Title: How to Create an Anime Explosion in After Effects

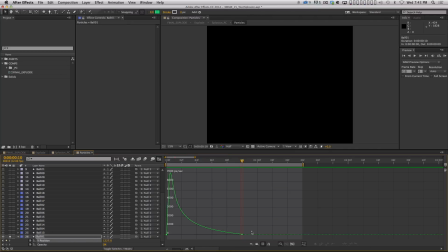8:40 And if we look at the Y position animation curve, let me actually switch this to value graph. There we go. So you can see that it goes really fast at the beginning, and then it levels out slowly.
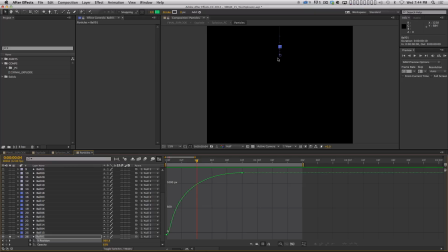8:52 So by frame, 4, it's already most of the way to where it's going to go, and then it spends the next few frames easing in there, okay? And I did that because I wanted it to feel like an explosion.
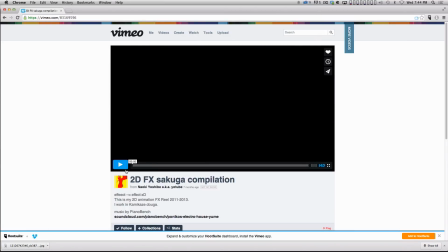9:04 Now, if we come back here, I spent a lot of time, I actually went frame by frame through this at some points to figure out how this explosion should look. But one thing about explosions that is, really easy to see is that things happen extremely fast when the boom happens, right?
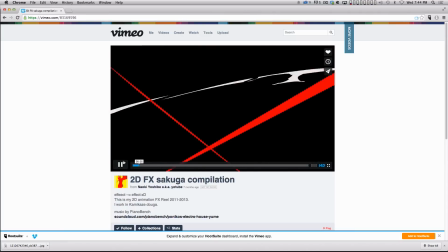9:21 Really fast, like 1, 2, 3 frames, and then it'll slow down, right?
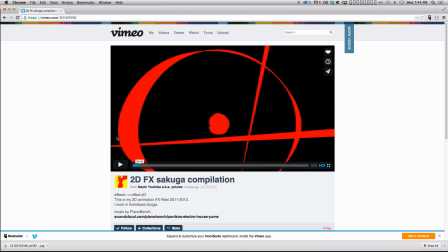9:27 And it's sort of like the air resistance catching up with the explosion and finally slowing it down.
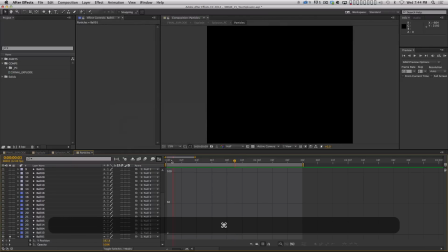9:32 So that's why I animated it that way. And once I animated one of those balls, I duplicated it a bunch of times, and I just basically pulled, I literally would just grab, I would grab a layer like this, and I would just nudge it over with my arrow keys left and right.
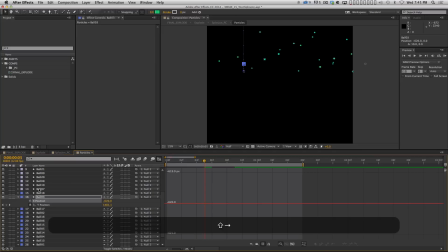9:49 And because I had separated the dimensions, you can move it independently on X and Y without screwing up your keyframes that are there. And then the next thing I did, you can see that I've sort of randomly spread all these out in time, just so it's a little, feels a little bit more organic.
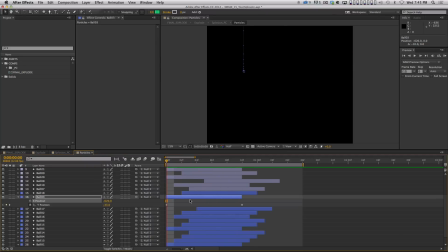10:06 There's a buzzword for you. the way I built this was originally they were all lined up like this, right?
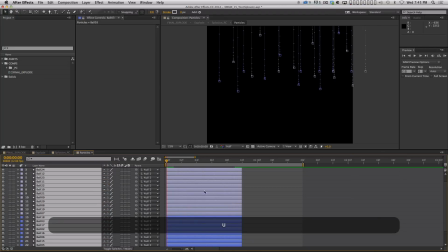10:15 And you can see that the keyframes are all identical. And so I animated them. I animated one, I duplicated it a bunch of times, I spread it out left and right.
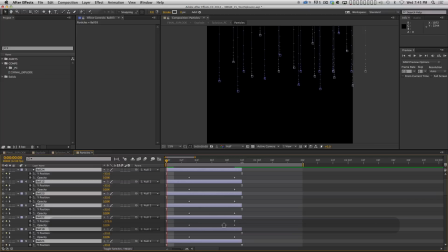10:25 And then what I did was I went to the second Y position keyframe, or sorry, that's not true at all. It's even easier than that. What I did was I sort of went layer by layer.
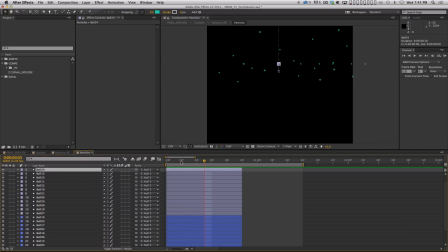10:36 So like I'll pick this layer, and when you select a layer that has keyframes on it, you can actually see here's keyframe 1, here's keyframe 2, and I can click and drag keyframe 2.
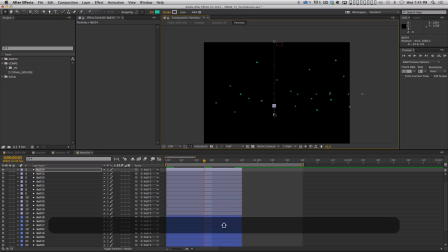10:45 And I'm in the middle of the animation, but I'm telling it to go further, by the end of the animation. And so I just kind of went and randomly did that for each one. Right? And then when I was done, I just took a minute and I sort of randomly went like this, right?
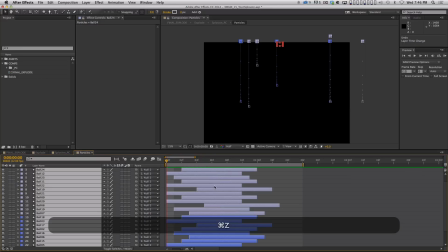11:02 And just kind of spread them out. So let me undo everything I just did. And I literally just hand did this, right?
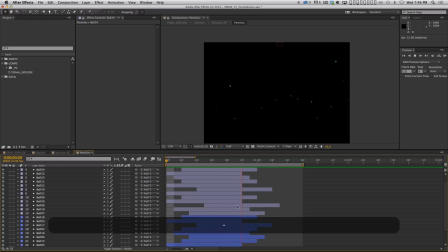11:09 And that's, sometimes that's the best way. And it didn't take that long to do. It took me a little while to figure out that that's what I should do. But that's always the case, right?
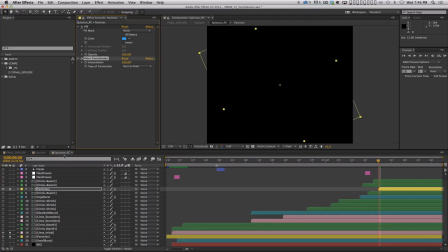11:18 So there's my particles pre-comp. And then on that pre-comp in my Splosion PC comp here, I've got a polar coordinates effect. And that's it. That polar coordinates effect makes it look like it's coming either out or in to the center.
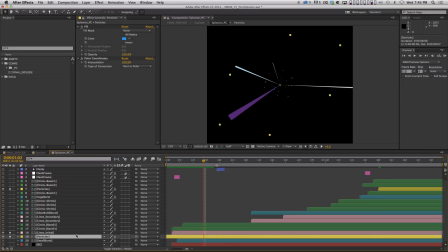11:34 And again, this first particles pre-comp here has been time remapped to go backwards. Okay, so this is actually what that animation looks like with polar coordinates on it.
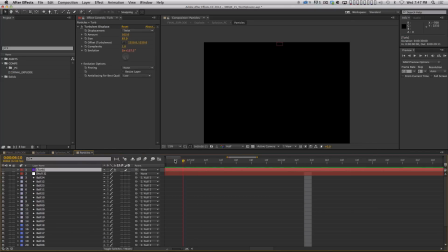11:49 One other thing that I did that I think I actually forgot to turn back on,
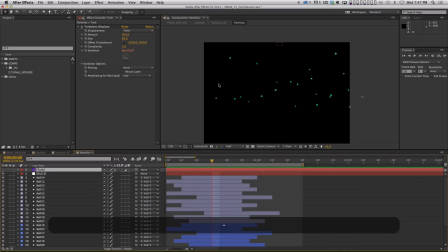11:54 but let me turn it back on. So you see this animation, how it just looks like a bunch of dots? So that's kind of cool. But I have an adjustment layer here with turbulent displace on. If I turn that on, and this is another trick I've talked about in a different tutorial,
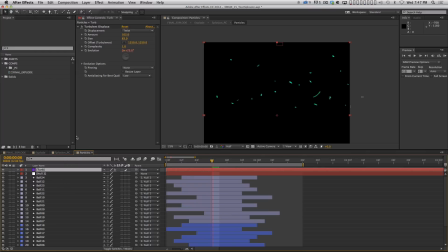12:07 where if you use turbulent displace on an adjustment layer, it lets layers underneath it move through the displacement.
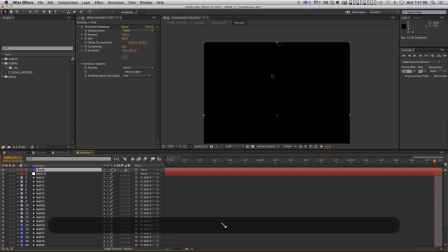12:15 And so you can get these really interesting kind of shapes, right? And it almost looks like motion blur in some cases.
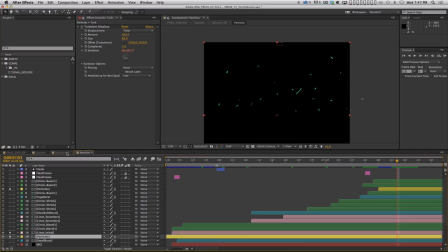12:22 See how it's stretching out some of these? And if I go back to this pre-comp and we look at that,
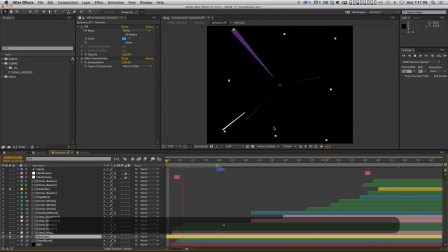12:28 you can see that it looks a lot more like, it looks a lot more random and kind of cool. And I actually really like it. One other thing that's happening on a bunch of these pre-comps here, this particles pre-comp, for example, I'm rotating it slowly, right? And it's actually more obvious on the lines.